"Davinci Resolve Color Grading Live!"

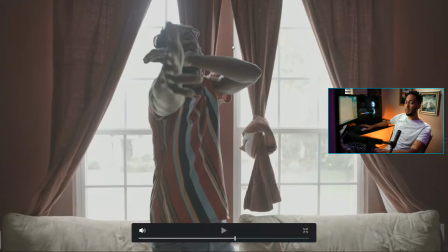That way I can see everything in one frame, and that way when I make my adjustments, you can actually see what's happening,
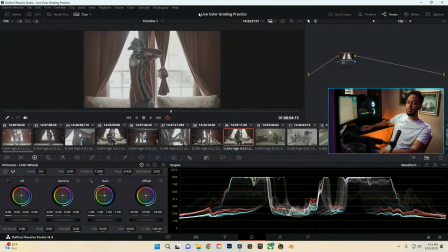in that way like you don't get kind of surprised when you do a grade on a specific part of the shot and you get later on in the video and it's something completely different because you didn't look at like the whole thing. But as we go through, we'll still scrub through it, and you know, while we're color grading it, that way we can kind of see what we're doing and how it's actually impacting our image.
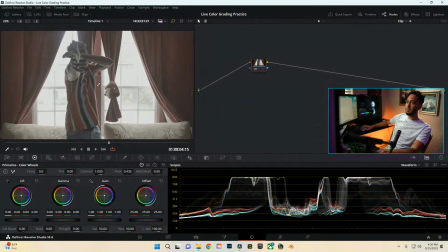We're gonna go ahead and make a little bit more room here so that way we can see more. So first things first, what I like to do, a couple different ways, like I said before in another live, is kind of color management. You can do this a couple different ways. First things first, what we can go ahead and do is come into here and we can actually just change.
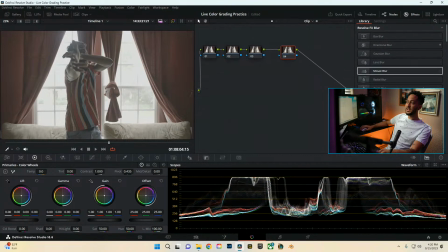We'll do this at the last node here. So we'll come into here, we'll type in transform, color space transform, and also I want to go ahead and make sure, because I am on my typical red settings here, but I'm not quite sure.
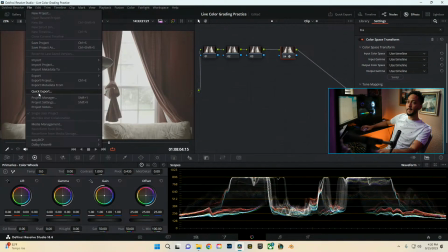Let's see.
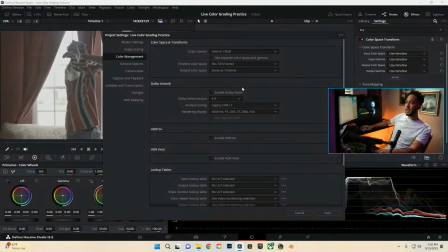Management, yeah, so we're going to go back into here, Davinci YRGB, just Rec 709, same as timeline.
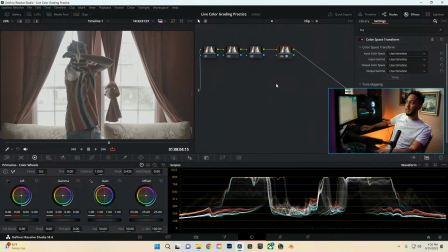Save, and then we're coming to here, and now we have our color space transform node on here. And this was shot on the Sony A7S III, so we're going to go ahead and select all that information, which is Sony S-Gamut-SIII 3, or S-Gamut-3 Cine. Then from here, we're going to go ahead and go S-Log3, which is the gamma.
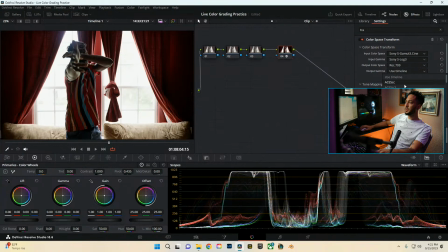And then we're going to do output color space Rec 709, and this for gamma 2.4.
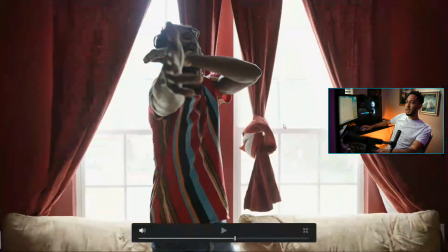And so doing that automatically puts our image in a more workable state, brings it more from that flat to a more natural, what we would see as far as like a standard picture profile.
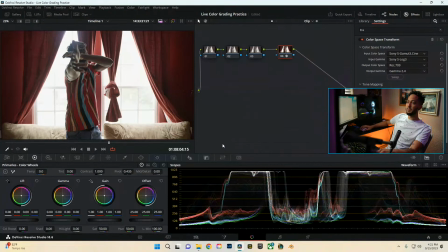And that gets us in like a nice working realm. As I mentioned before, these highlights are definitely gone. They are super gone. No luck in saving them, especially since we didn't have any kind of lights to light the actual inside. So like if I would have had my lights, I probably would have put some lights off to the side, off to camera left and camera right.
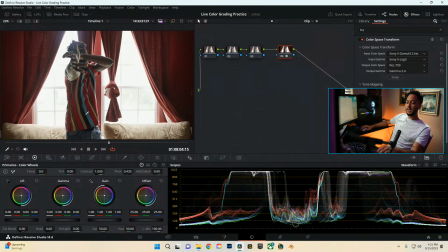Maybe some grid boxes just to light the subject, and that would make him pop more. And also, since the darker skin tone, it would actually bring out more from him.
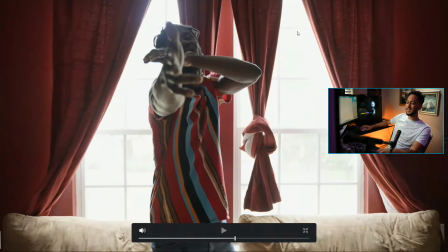But then doing it this way with the highlights in the background, it kind of gives more of a silhouette effect and that glowy highlight type of look.
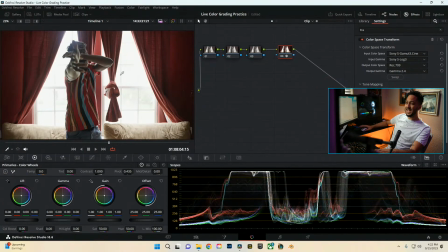So we're gonna go ahead and kind of lean into that since we don't really have a choice as far as like how it was shot. And yeah, I'll show you guys kind of how I address it. So first things first, we're gonna go ahead and come into here, and we're going to select our highlights, our qualifier tool right here.
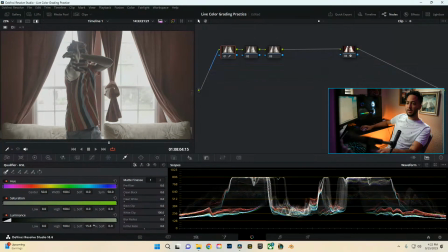And we're going to make a little soft ramp on this. I usually like to go around 15 to 20-ish. I turn this on up here as well in the highlights, just so that way I can see as to what it's affecting as I move it,
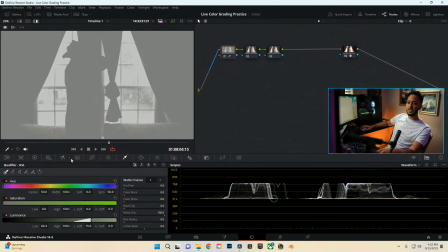and make sure I'm only affecting the brightest parts of the image. This is going to help us out in a couple different ways. I'll show you guys what I mean in a second. We're actually going to mess with some glow, and then also we're going to mess with... Sorry, let me start this recording real quick. There we go. We're going to start with some glow and then also maybe some highlight recovery and just see what that, I guess works out to.
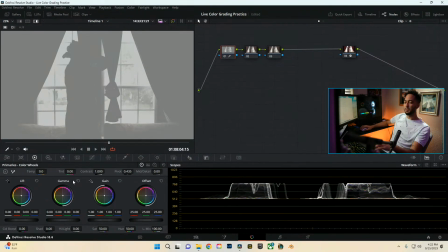Like I said, these are gone, but I want to see what it looks like if we pull it back a little bit and, yeah, just see what it looks like.
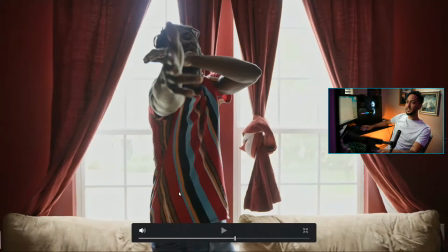So if we come into here, we can pull back the highlights, but yeah, since it is gone so badly, it just looks kind of bad. I don't know. We'll leave it there. Kind of like the specular look more than the kind of faded highlight look, but we'll see.
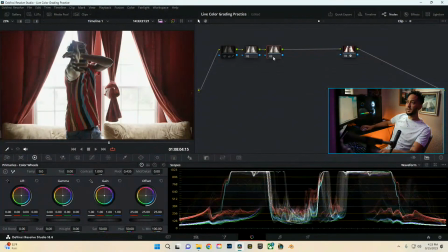So for now, we're going to go ahead and turn it off. Next thing, we're going to go ahead and come into here and mess with our contrast. You can do this one of two ways. If you just come into here, you can do the contrast, like little knob, and just kind of mess with your contrast and the pivot and kind of get where you want it.
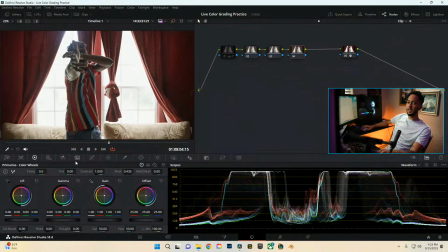That's one way of doing things. Or also, you can come into here for more of a custom curve type of look and make a S-curve, and this gives you more, I guess, freedom as to what parts of the image you want to actually add contrast to.
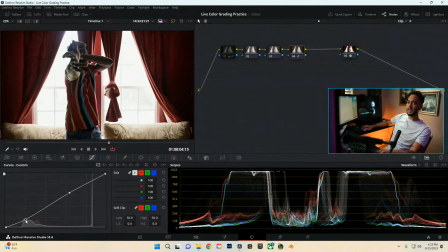So let's say we come in here, we can actually take down the shadows close to the blacks.